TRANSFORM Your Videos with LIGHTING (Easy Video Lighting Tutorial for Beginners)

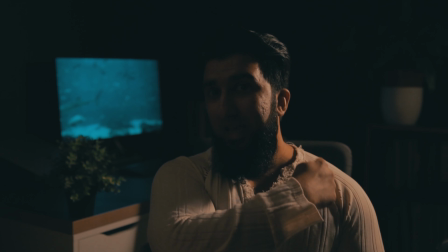8:03 The hair light that is outlining the side of me.
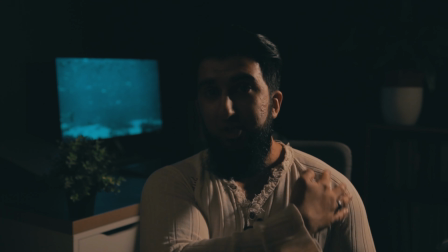8:07 And the whole purpose of that light is to create separation between me and the background. Here's what it looks like with just the computer light on the background. And here is what it looks like if I put those RGB lights back on.
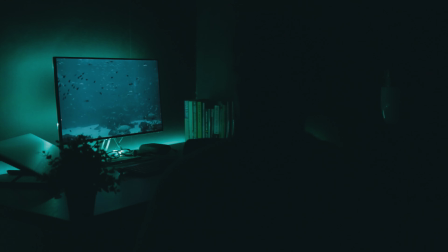8:21 And here is what it looks like now if I put this key light back on.
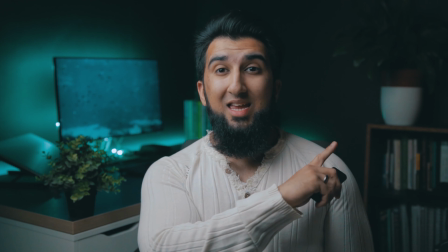8:26 But now we're also missing the kicker light at the back. So let's go put that back on again.
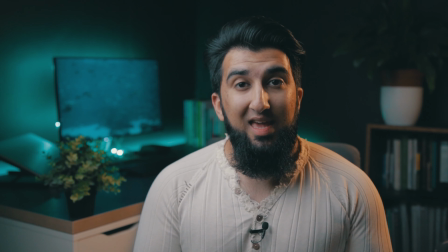8:32 Okay, that now looks much better. Okay, it's time to now go and speak to Outdoor Usman, who's going to show you a bit more about what happens if you're filming in direct sunlight. I'll see you back here in a minute. Okay, so we're out in the park now and I'm with my trusty assistant Imran, my little brother. Hi Imran. And basically we're going to show examples of do's and don'ts when filming in direct sunlight.
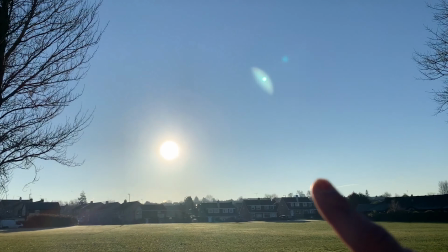8:56 I'm not sure if you can tell right now, but the sun is blasting in our face. And so we're going to show some examples of where to position the camera when you're filming to get the best light. And also using tools like this, a reflector, 5-in-1 reflector, to help you control the light a bit better.
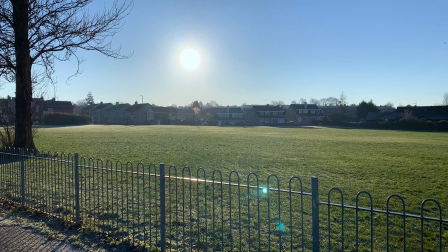9:16 So as we can see, the sun is currently over there in the sky.
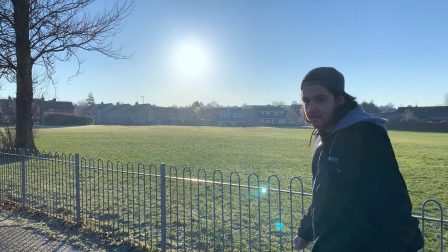9:20 So if you walk in the frame, Imran, and just stand there, as you can see, give us a little wave.
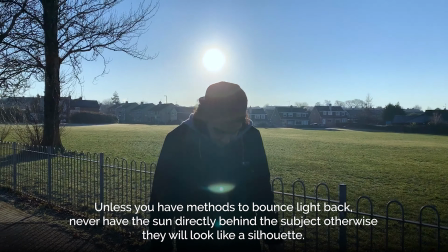9:27 He's a bit of a silhouette and it doesn't look very good. And if I try to get closer as well, you can't really see his face.
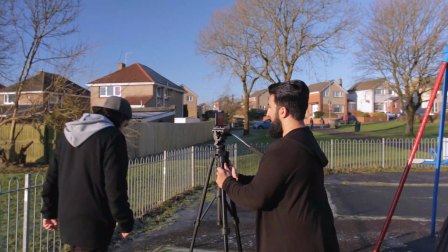9:34 But if we now turn around away from the sun, you can see that
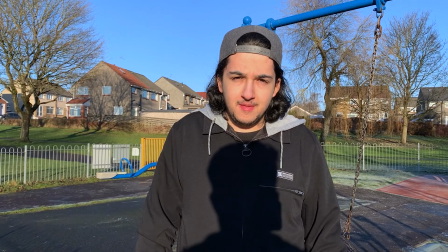9:42 things are looking much better. Give us a wave.
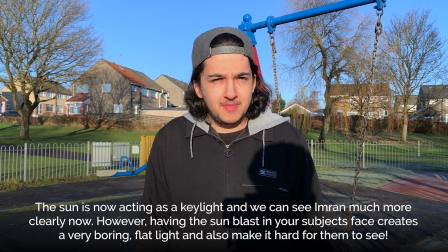9:47 Okay, you can actually see though, what's happening is it's creating a very harsh shadow,
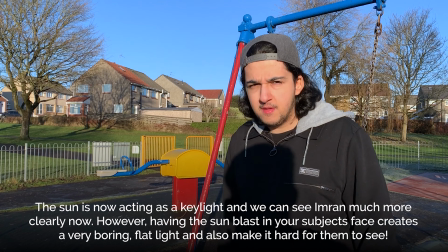9:52 and you can even see my hands coming up in his face, right?
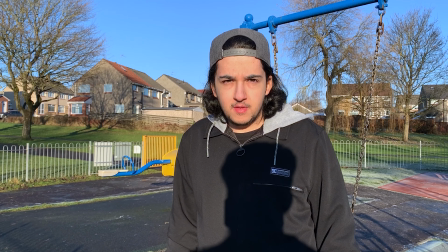9:57 Now, if we were to actually turn a bit more to the side, come closer.
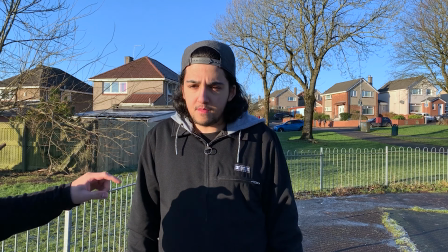10:05 Okay, now what we've done is we're actually creating a bit of like depth to his face,
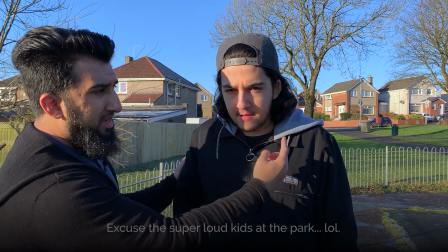10:13 because this part of his face is lit, whereas that part of his face has got a bit of a shadow on it. All right. Now, although we're filming and the sun is now acting as a key light about 45 degrees,
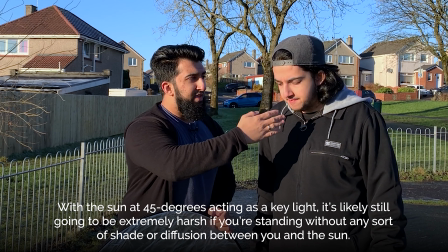10:29 it is creating a nice bit of depth and dimension to Imran's face.
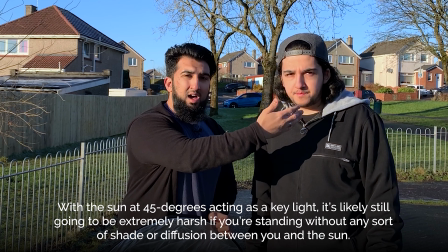10:34 One part is lit up and the other part is kind of shadowy. It's still quite harsh, and Imran is probably having a hard time looking at the camera because you can't open your eyes, right? So this thing here is called a 5-in-1 reflector. This side here reflects light. So actually, Imran, if you stand here and look at the camera,
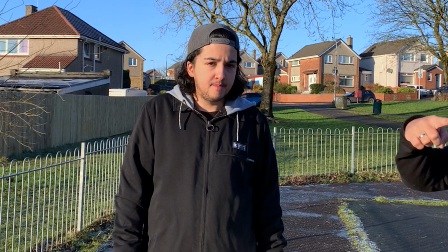10:54 because the sun's facing that way, if you look at the camera, if I was to shine the reflector,
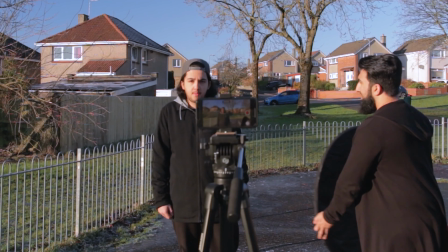11:00 you can see that the reflector is helping to bounce the light and fill in those shadows in Imran's face quite dramatically here. And then if you were to go ahead and open up, inside you have something called a diffuser, and the diffuser is what we want because the diffuser is going to help to soften the light that's coming in from that side. So Imran, if you can stand here for me again, pay attention to what happens when I actually lift up the diffuser
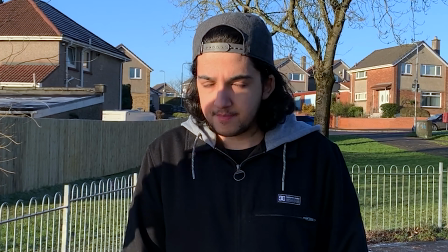11:32 and bring the diffuser down. Okay, so lifting up the diffuser and the diffuser down. Thank you, Outdoor Usman, for that example. Now, of course, not everyone has got a reflector just in their pocket to use whenever they go out to film or take videos or shoot photos. So a very easy and free way to get rid of that direct sunlight is to just move behind a building and to use the shade.
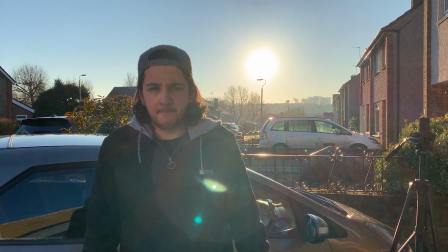12:00 So here's an example back with Outdoor Usman. So one more example is, again, the sun is behind Imran.